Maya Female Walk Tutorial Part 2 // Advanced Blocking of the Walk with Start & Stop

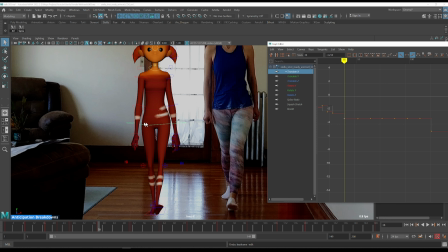[12:31]
You're not seeing it much, but I actually have them going screen left as well, but they should go screen right here, right? Because this is where the weight is being freed from this foot onto this foot, and we go screen left, and then we're going screen right.
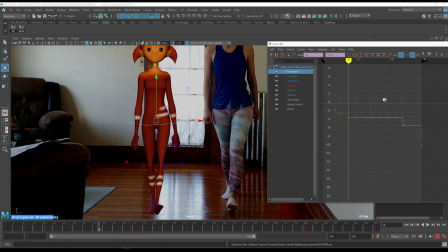[12:50]
I think we should move everything a little bit to this side. And this will mess up the legs a tiny bit, so what I'm going to do is I'm going to select the legs.
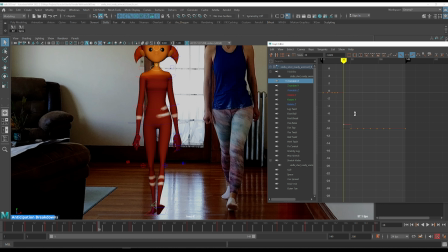[13:07]
So I'm going to do this only on this frame here. Something like that. And then I will select this foot as well, go to the translation X,
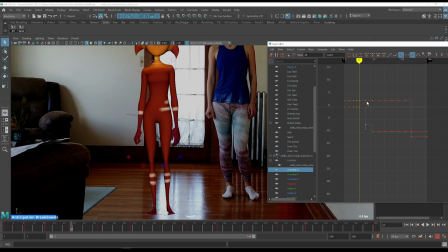[13:26]
and we are going. So on this frame, I'm not going to touch it on this frame, but here, when it starts moving,
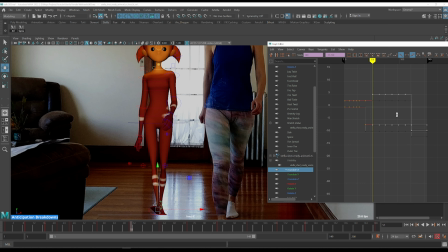[13:44]
I'm going to bring it a little bit like that.
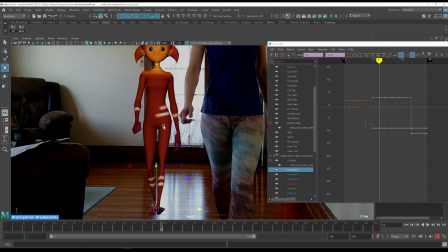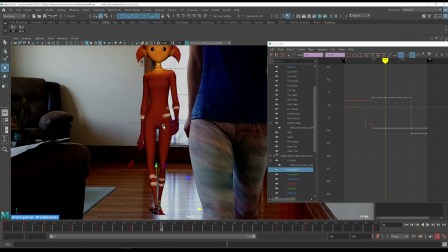[13:59]
Yeah, it should be fine now. Okay.
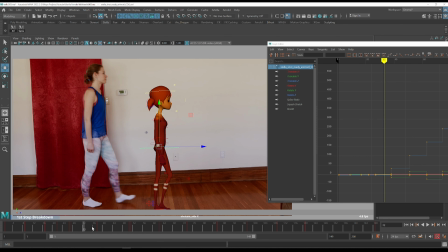[14:04]
From 27 to 38, this is still not your normal walk cycle, right?
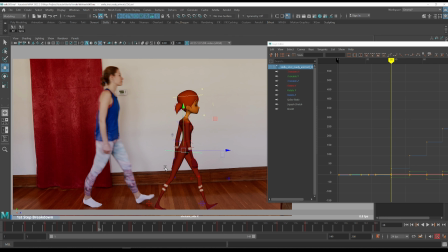[14:11]
The walk cycle starts from 38 and it goes to 51.
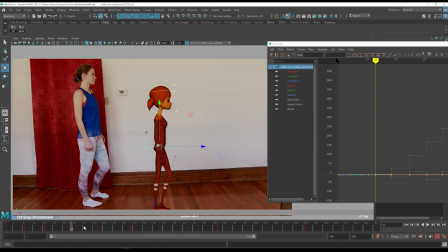[14:17]
So we need a breakdown probably in the middle. Somewhere around here or here.
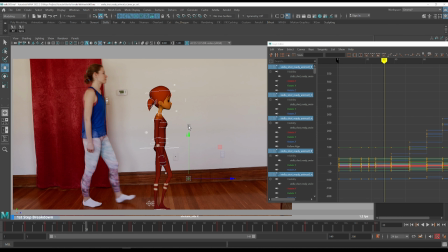[14:35]
Let's do here. So I'm going to select everything and I'm going to press the S key.
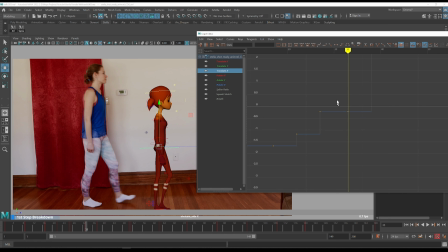[14:43]
I'm going to go to the Translate Z for the hips and let's see what's going on here. I want it to slow in
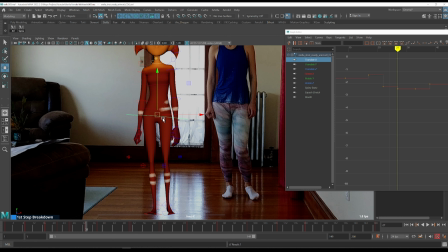[15:00]
like that. And in X, this is where it starts to go a little bit back, like that.
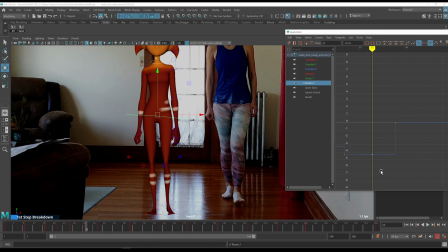[15:18]
And in Z, it starts to go this way. Because this leg is going up.
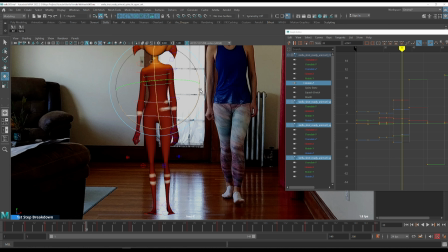[15:37]
And for the spine, I'm going to counter this. But not as much.
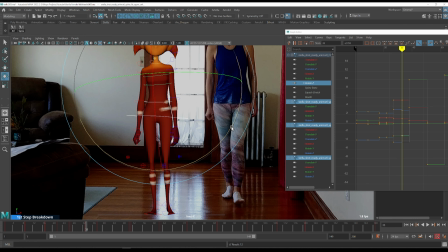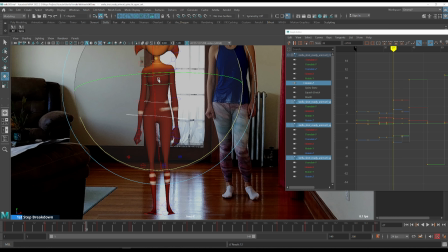[16:11]
And then you can see that on this frame, the spine starts to rotate.
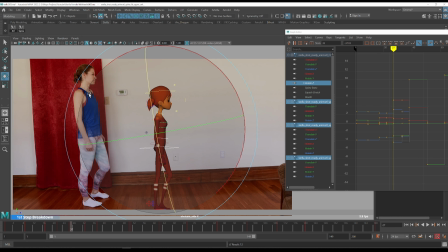[16:19]
If you look at this shoulder, you can see that it's rotating.
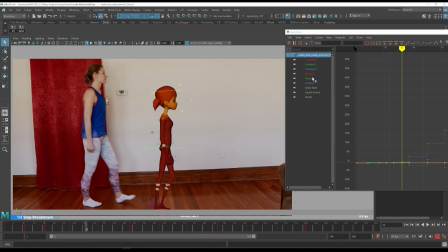[16:23]
The rotation of the hips should be going the other direction, right? Because the leg starts to move forward.